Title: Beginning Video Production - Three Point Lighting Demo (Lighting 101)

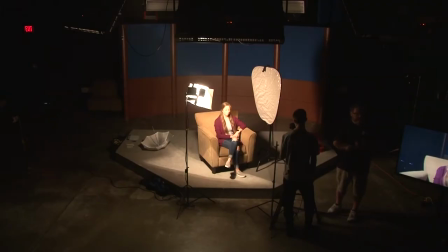(28:48)
These are the best ones that you can find are the 5-in-1 reflectors, because they will have a silver side, they will have a gold side, they will have a mixed side, they'll have a black side, and then they'll have oftentimes some kind of a diffuser.
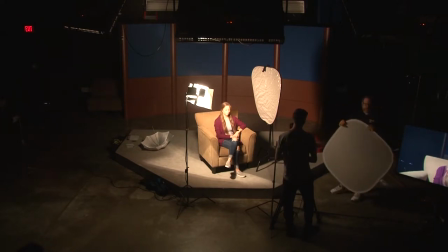(29:05)
So we talked about, you know, adding a diffuser or some kind of diffusion material in front of a light. This is really big. If we were to take this
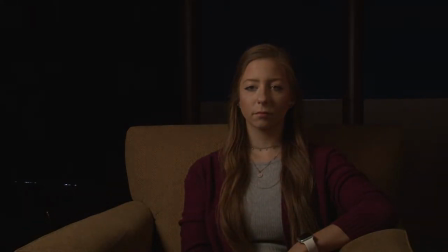(29:16)
and put it out in front of our light, we could take this hard light and turn it instantly into a giant soft light.
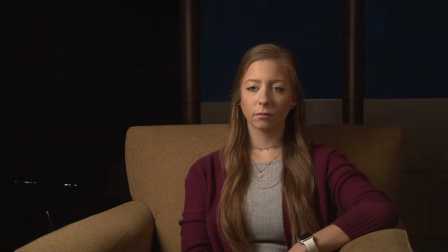(29:26)
Okay? And I know a lot of people are just like, hey, we need to get soft lights, soft lights, soft lights.
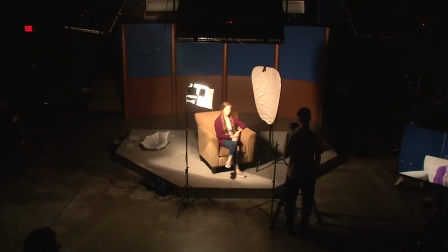(29:32)
And soft lights have become pretty much the common light to use in the industry when lighting interviews. But I want to show you guys that you can get these same results with hard lights and some ingenuity. Okay? So we now have two lights in our scene.
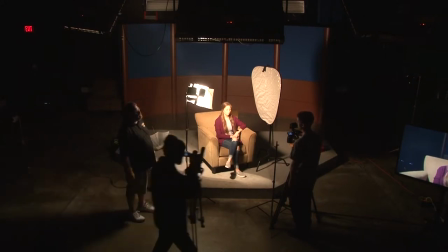(29:52)
We have one light in our scene, and we're using the reflector to light our subject. But if you needed to use a second light, you could.
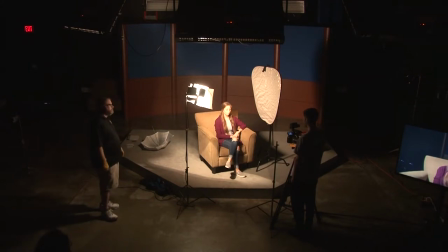(29:59)
How's this looking?
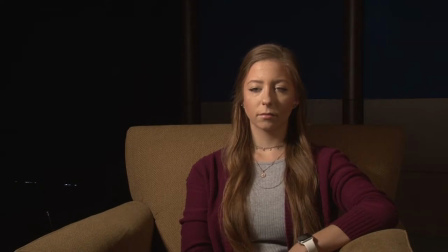(30:04)
Let's just do a test. Go ahead and turn on the overheads, please.
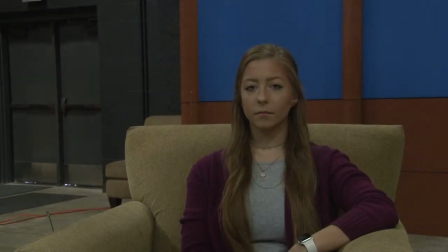(30:10)
Go ahead and open up your iris. Here's where we started. Here's where we started. Okay, go ahead. Turn off the lights.
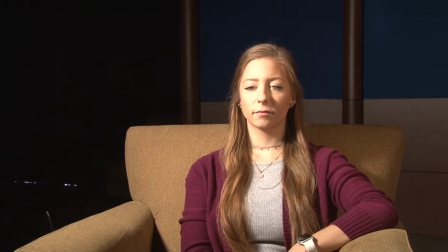(30:23)
Light on. Adjust our iris down. There we go.
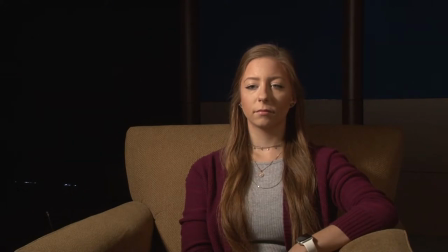(30:29)
And here's where we're at now. What do we know aesthetically about this image? What do we know aesthetically about this image? It's warmer, right? Okay, remember the overhead lights, fluorescent lights that have a higher Kelvin rating,
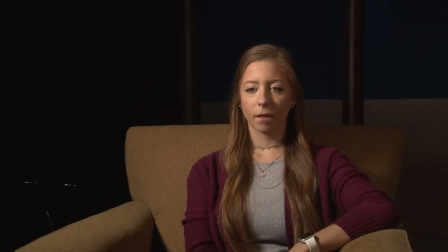(30:47)
a higher color temperature than these these quartz halogen lamps. Because we've white balanced correctly, we get a much warmer presence on the screen. What else? More contrast is going on in the scene.
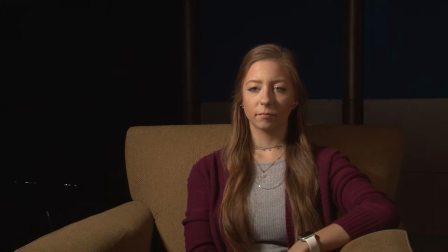(31:07)
Puts the attention on the subject and not the background. Good. You see how this really changes the dynamics of our shot with just one light and one reflector. Okay, but I promised that this was going to be a three-point lighting demonstration, so let's bring in a second light. Now, one of the problems that we have in this shot is that our subject looks great, okay?
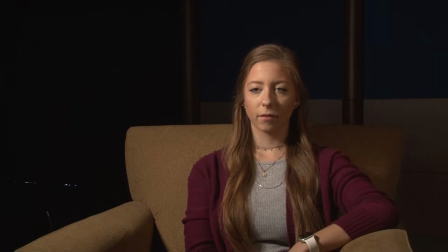(31:31)
Lit very, very well, but the problem is there's a very quick fall off between the back of the subject's head and our background. Our background is essentially dark, completely dark at the moment. We can still see some highlights because of the diffusion material,
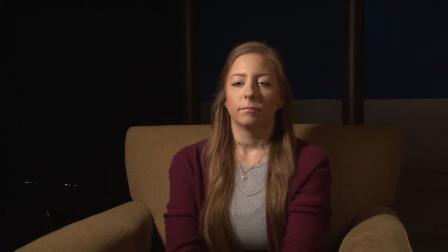(31:48)
but there's not a lot of separation between the subject and the background. The subject looks really, really flat. So, a couple of things that we can do. The first thing we're going to do is we're going to add in a rim light. Sometimes you'll see it called a side light. Hold on just a second.
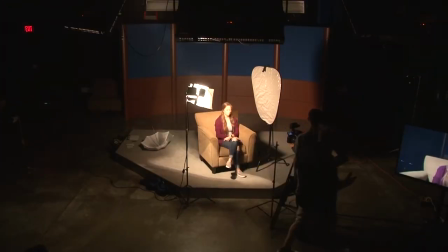(32:08)
I'm looking for one. Okay, let's go back to this light right here. I'm going to bring in kind of a rim light, shoulder light.
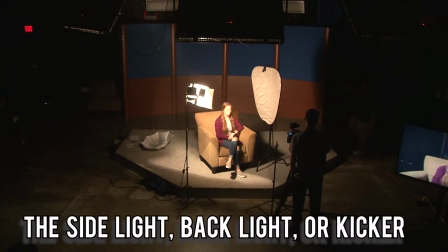(32:22)
I really need a longer extension cord if somebody could flip this around for me.
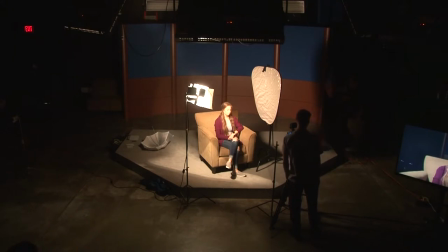That's all right.
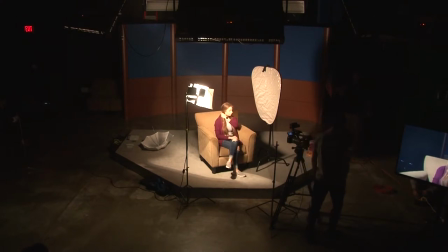(32:43)
So if we're talking about jargon, we talked about C47s. Industry jargon that you will hear for an extension cord. Does anybody know who may be working in this area already? We refer to these as stingers.